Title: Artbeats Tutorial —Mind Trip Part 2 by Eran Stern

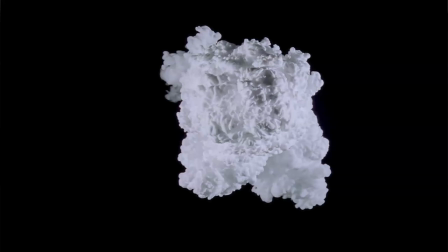12:09 Which is a white cloud effect evolving from the center frame,
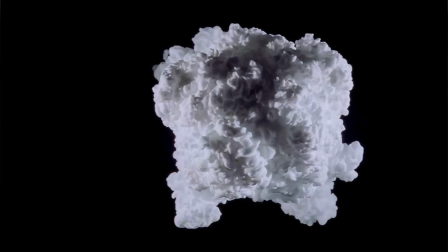12:14 encountering some invisible barrier, which just looks great.
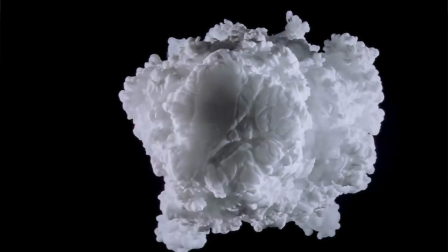12:19 And I think it will work perfect as long as we are going to tweak it to fit our needs.
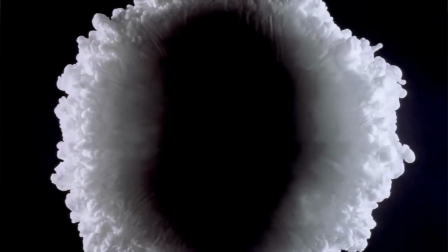12:26 So I'll start by double clicking on it while holding down the Alt key,
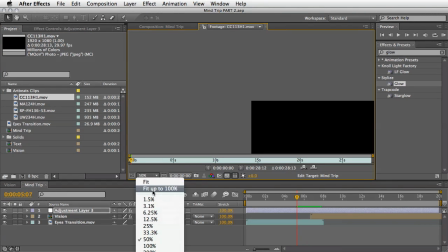12:31 which will open it in the footage window where we can start to work on it.
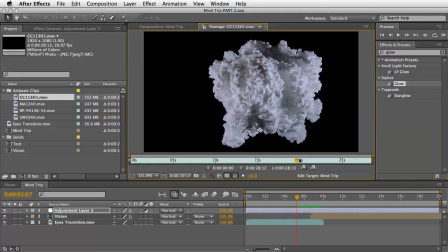12:36 First, I'll need to find a place I want to start to use this clip and create an in point. I think that this should be somewhere closer to the end of the clip, just before we see the dark hole that is created inside this cloud. We'll time this hole creation to the transition we are building.
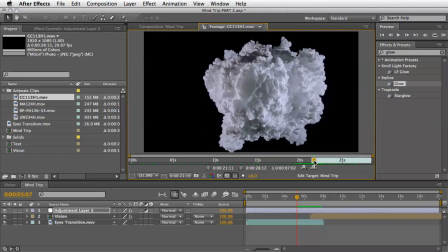12:57 So after setting an in point, I will use this overlay edit button just to drop it to my timeline and then sync it to the start of the vision comp.
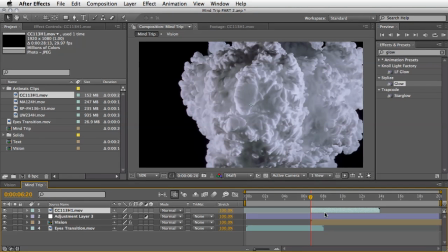13:08 So in first glimpse it appears to be too long and probably too slow as well.
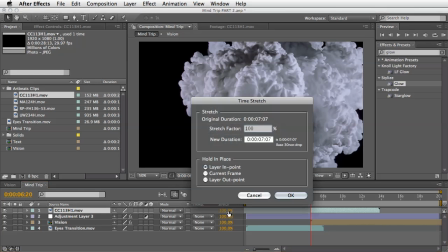13:14 So let's press on the stretch number once again and stretch it to maybe 30%,
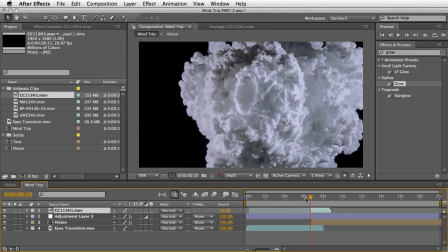13:20 which should play this clip 3 times faster. Next, I'll set this layer blend mode to screen.
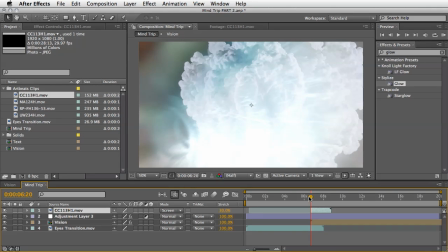13:28 This will dismiss all the black pixels in this shot, leaving us only with the smoke cloud itself.
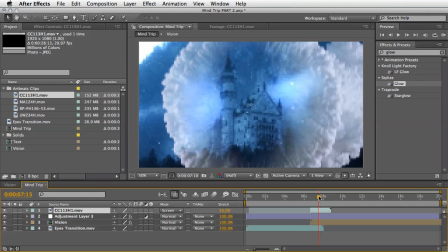13:34 This is wonderful, but we want to expose it in place and fade it out at the end of the clip.
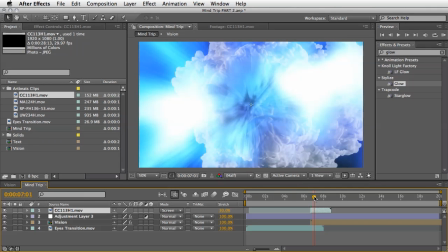13:41 For that, I'll use an oval mask and animate it over time.
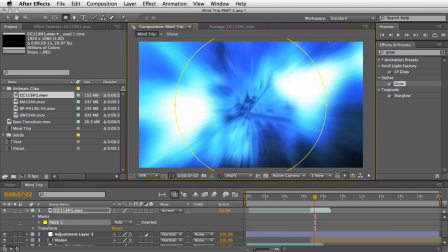13:47 So I'll start from nothing and then expand the boundary just to fill the whole clip.
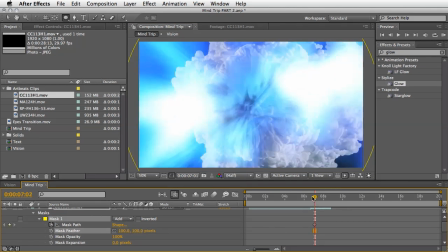13:54 I'll also add plenty of feather, which will help to mix everything with the other layers that we have here.
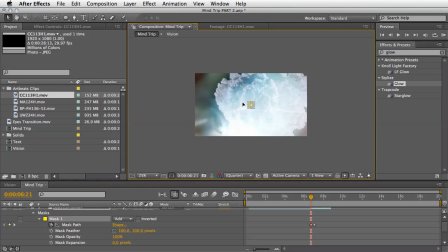14:02 At the end of this clip, I'll also add 2 opacity keyframes just to fade it away at the end.
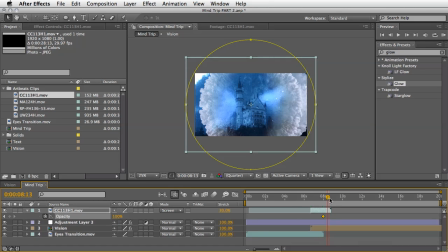14:10 And now let's take another look at all the elements as they are coming together.
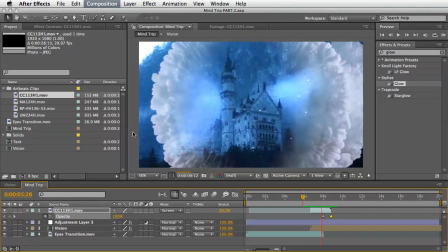And I think we have a winner. This last clip from the Cloud Chamber HD collection really helps to
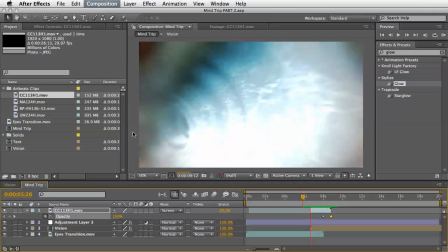14:30 sell the idea here and makes the scene looks quite magical and dreamy.
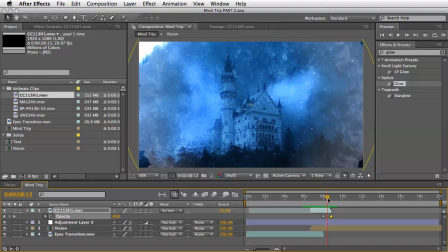14:34 Don't you agree? This is also brings us to the final stage of this promo.
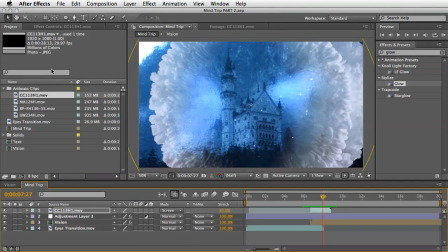14:40 I'll return now to the project panel and take my pre-made text comp,
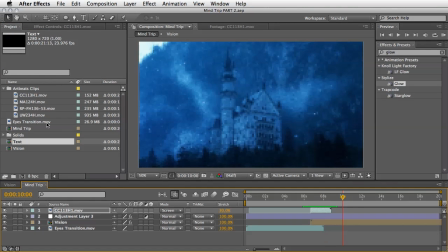14:45 drop it at 10 seconds in my final timeline here, and maybe change its blend mode to overlay so it will look a little bit more integrated to the colors that we have.
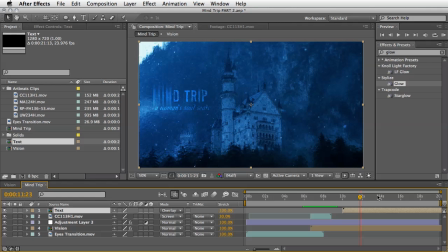14:57 And now I think it's a little bit mild, so I might also duplicate it. So just to give it a little bit more pronounced look. And I think that this is it. We are ready to see the full sequence from start to end.
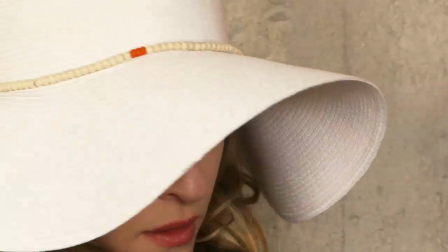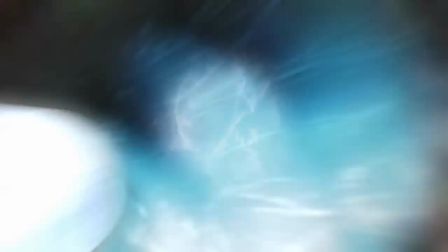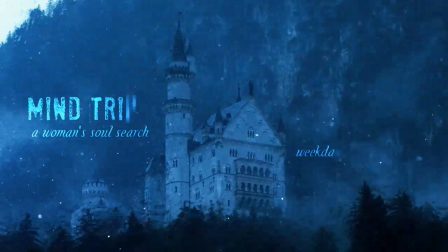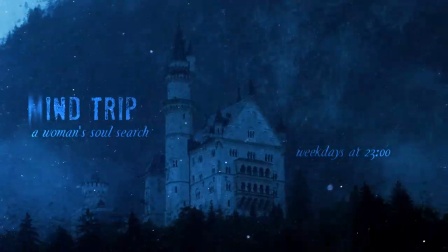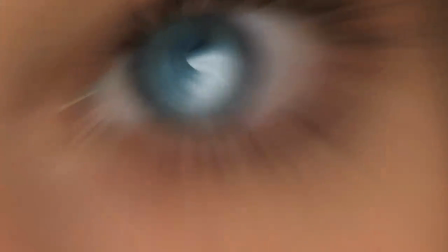15:36 So there you have it. This is probably the answer to the question I raised before.
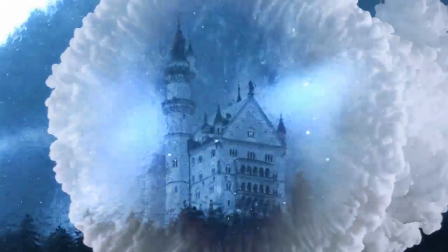15:41 Now we know what is going on inside this woman's brain.
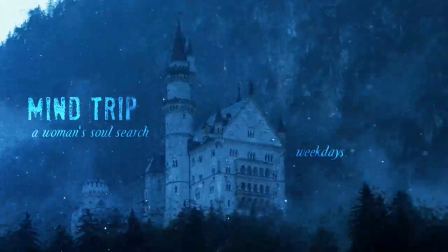15:46 She's thinking of a magical and scary place in Germany.
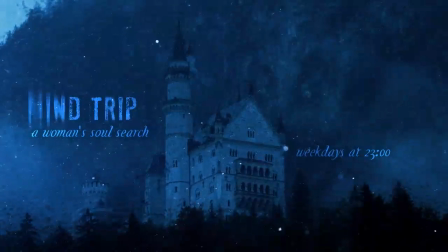15:50 Or maybe in her mind? We'll never know, but it wasn't so hard to discover.
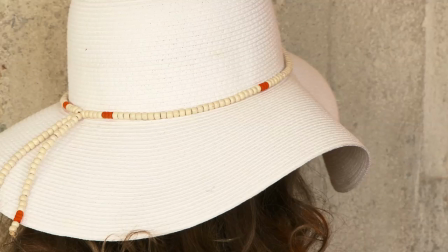15:57 Of course, if this is not the answer you are looking for,
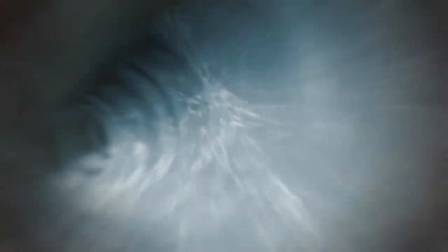16:01 you can always switch the back image at our vision comp to anything you like.
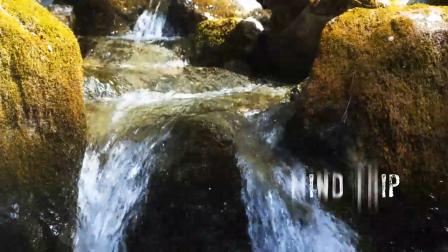16:07 For example, you can use this clip, which was part of the free daily downloads at artbeats.com,
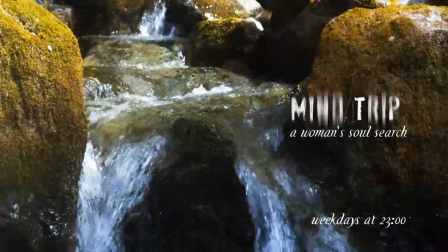16:14 and then you have a completely different story to tell.